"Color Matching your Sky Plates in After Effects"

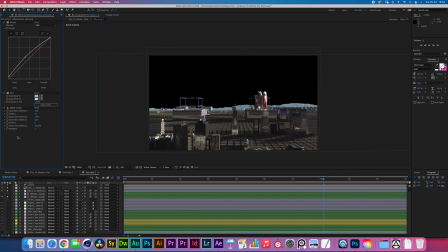(7:14)
If you have your own assets be sure to use them just be sure that your assets have a wide enough range in the colors so that you can accurately match them with the sequence that you're going for. So the process is very simple we take an asset for example this clear sky
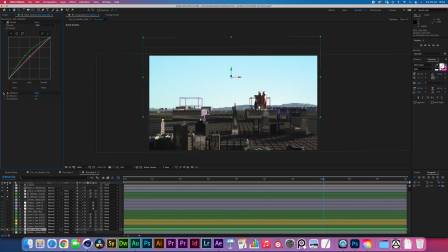(7:32)
over here the clear sky originally looked like this As you can see, there is quite a bit of a cyan tone in some of these shadows. If you look at the top right corner over here, you can see what my color picker is giving.
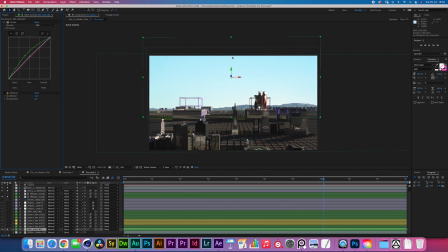(7:49)
And it's a pretty greenish tone. I just increased the green channel and I made sure to lower the midtones a little bit. Here we go. That's a bit more of a match. And then I lowered the vibrance because this is basically I'm using this clear
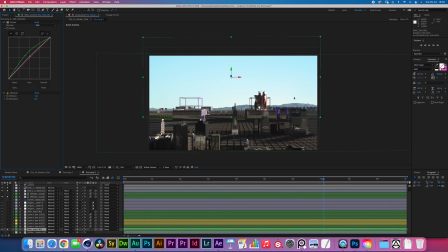(8:03)
sky asset as our background plate that we will be compositing some of the clouds on top of. Then we just have that in 3D space pushed behind the Albuquerque mountains and then that's it. As you can see, the next three layers we've added are basically two cloud assets,
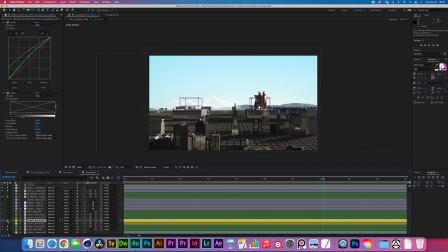(8:23)
one that I've split in half, this top one, which is made up of the right section and the left section. The reason why I'm using these two is because they have a pretty defined light direction that matches the light direction in our scene.
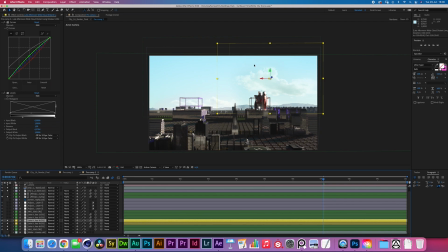(8:38)
And I believe I actually had to flip one of these to make sure that the light direction matched. one of the things like I'm from the Netherlands and I know that the clouds over here are never fully dark at the bottom because there is so much reflection from the sea and as we
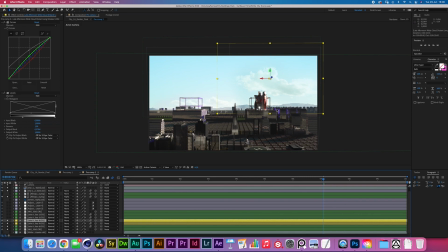(8:55)
are so many meters below sea level that means that the clouds catch quite a bit of light and give off more of a grayish subtle tone in the bottom I personally think that even though that's not something that happens all over the world it
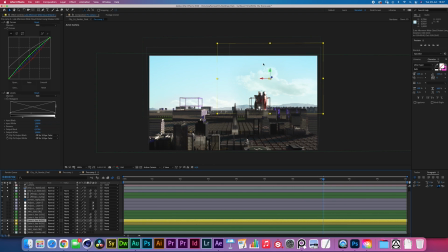(9:11)
does give a very nice cinematic pleasant feeling so that's the original cloud asset and then first of all by lifting the shadows and by lifting the greens a bit we can get a pretty accurate match
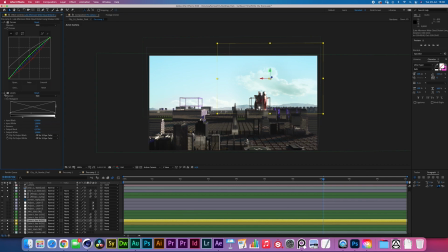(9:26)
to the background and then just a very subtle levels adjustment to then bring in everything to where it should be the next layer over here as well I'm adding some of these very very wide cloud shots all the way down the bottom over here kind of implying that there are some layers of
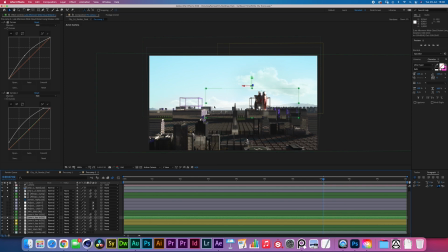(9:45)
clouds that are passing through the mountains or going on top of the mountains or that they are still behind it but there is some haze in the atmosphere over there now the reason why I'm doing this is that once
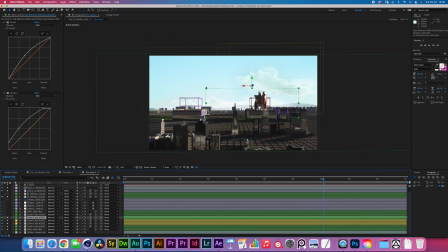(10:00)
I do a bit of a grade on top of everything this whole backplate is gonna merge very nicely and it's gonna feel as if we are correctly exposed to the foreground plate and then there is a high complexity background
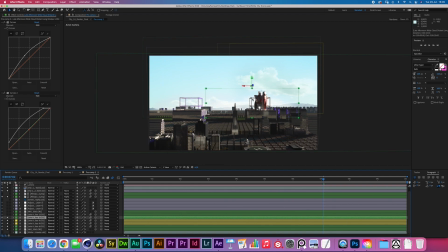(10:16)
plate that that feels believable even though that's not our focus cool then we have this one big asset over here which was a little bit more tricky to match in color it's a bit more of a darker image with especially a lot of the
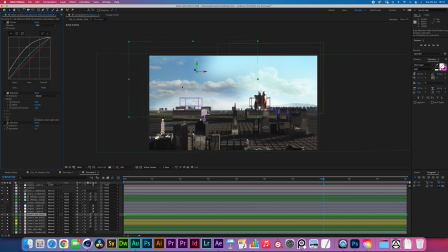(10:32)
midtones over here being in luminance value very similar so you can't really exclude a certain area nicely but with some pushing and pulling we can kind of bring it over the values that we have to
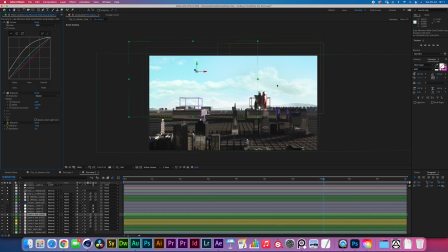(10:46)
be at and then with an exposure effect kind of make it a little bit more milky still really trying to get a match of what you're
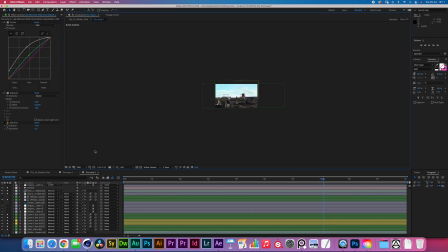(10:55)
looking for the best tip i can give for trying to get a color accurate matches just move your composition very far away and just kind of work like this this is the size that i like to work on when i'm doing these things so vibrance negative 34 and then there you go it's
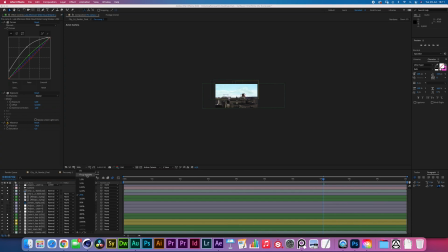(11:12)
basically a seamless transition if you want to get super accurate i'm sure that i'm actually going to talk to eric
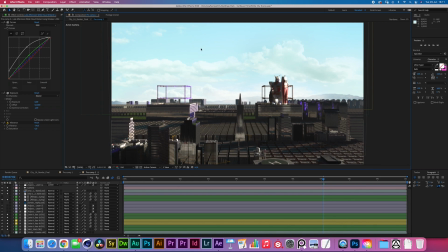(11:20)
about this when it comes to having color accurate monitors and maybe doing some color matching in DaVinci. I have never really done color matching in DaVinci so you know maybe something for a future tutorial.
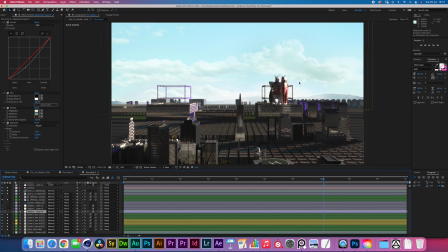(11:34)
Now we are basically gonna be color grading the backplate separately and then color grading everything together. So I have an adjustment layer over here and as you can see in the effects rack we are lowering the mid tones. We are making it less saturated by increasing the tint.
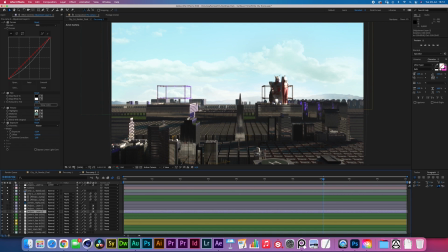(11:52)
Then we're adding a tritone effect to give off some kind of a film processing look that we're blending with it 55% and then finally we are lowering the peaks of the highlights. Be a bit more grayed out and together this is what we get.
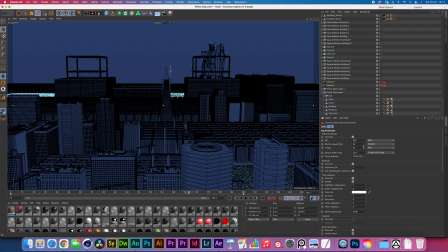(12:08)
Supposedly we are at a shutter speed of 50 with an ISO of 800 but we do have an f-stop of 22 and just from i guess experience
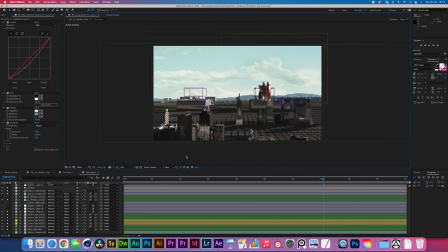(12:16)
with the camera or being out there and knowing how dark an f-22 image would kind of be that's why i'm making sure to lower the intensity on the sky a little bit then again it kind of integrates more nicely with the foreground keeping the gundam as the brightest spot kind of you know it's
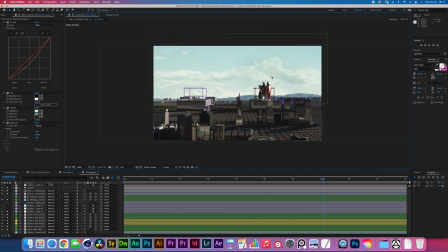(12:35)
catching the light on its highly reflective white surface so it stays the hero in the shot now we have a additional adjustment layer that's going on top that is now increasing some of that exposure again very
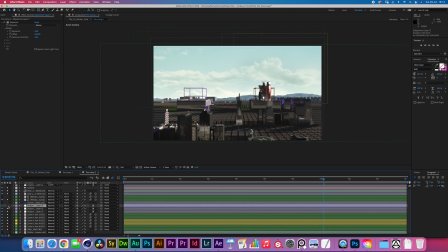(12:51)
very subtly and then finally i have an adjustment layer with a gamma correction there you go now these last two adjustment layers if i show you with the mask on you can see that the one that increases the exposure
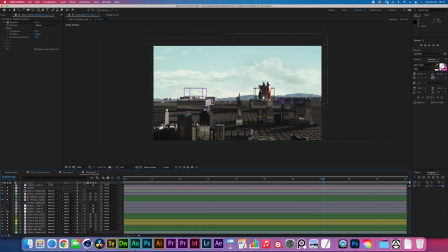(13:08)
is only increasing the exposure at the bottom can you see it yeah so it's creating that classic horizon glow where it just feels everything feels a bit more foggy a bit more hazy at the bottom and then the
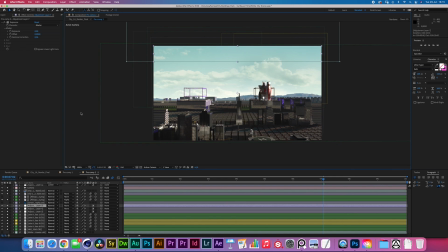(13:26)
top one is masked out from the top with like a feather of 600 which again are values that are dependent on the size of your shot but this way we can create a little bit of a fall off a vignette in more
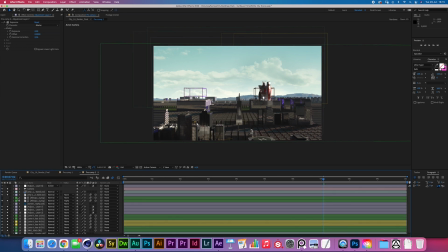(13:43)
natural looking vignette cool let me see that is basically everything except for all the way on top we have a adjustment layer with a camera lens blur of 5 and an aspect ratio of 0.5 and then that whole thing set the screen giving
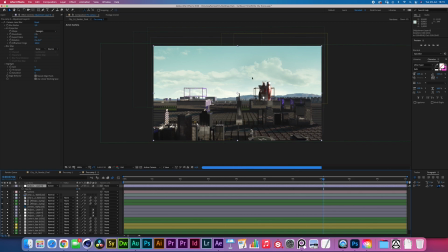(14:00)
it a bit of a glow and the opacity is taken all the way down to 11 percent. This is just because I didn't export this sequence with a separate bloom and glare pass and I didn't feel it was necessary for just the purposes of what
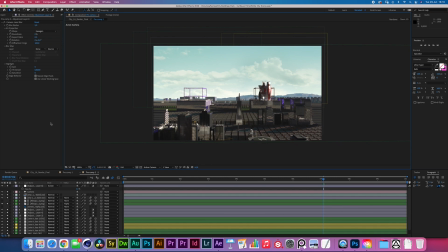(14:16)
we were doing and just doing it this way with an adjustment layer set the screen and the camera lens blur effect works perfectly you can either like even go crazier and duplicate your whole system color grade that down until you have a more contrasty black and white image and then
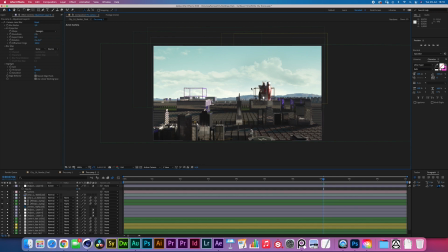(14:34)
apply your camera lens blur only to that so you have more of a threshold control in general this technique works fine for what we're doing now this whole
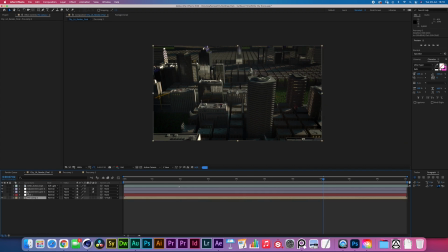(14:44)
thing gets pre-composed and then we just have some more adjustment layers adjustment layers than adjustment layers that's really the life of comping one of them is doing
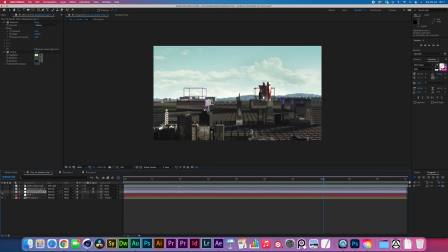(14:55)
a contrast boost and a overall tritone effect on the entire image i find it very difficult to find the balance between making your shot look like an instagram filter and still keeping a believable natural film processing look.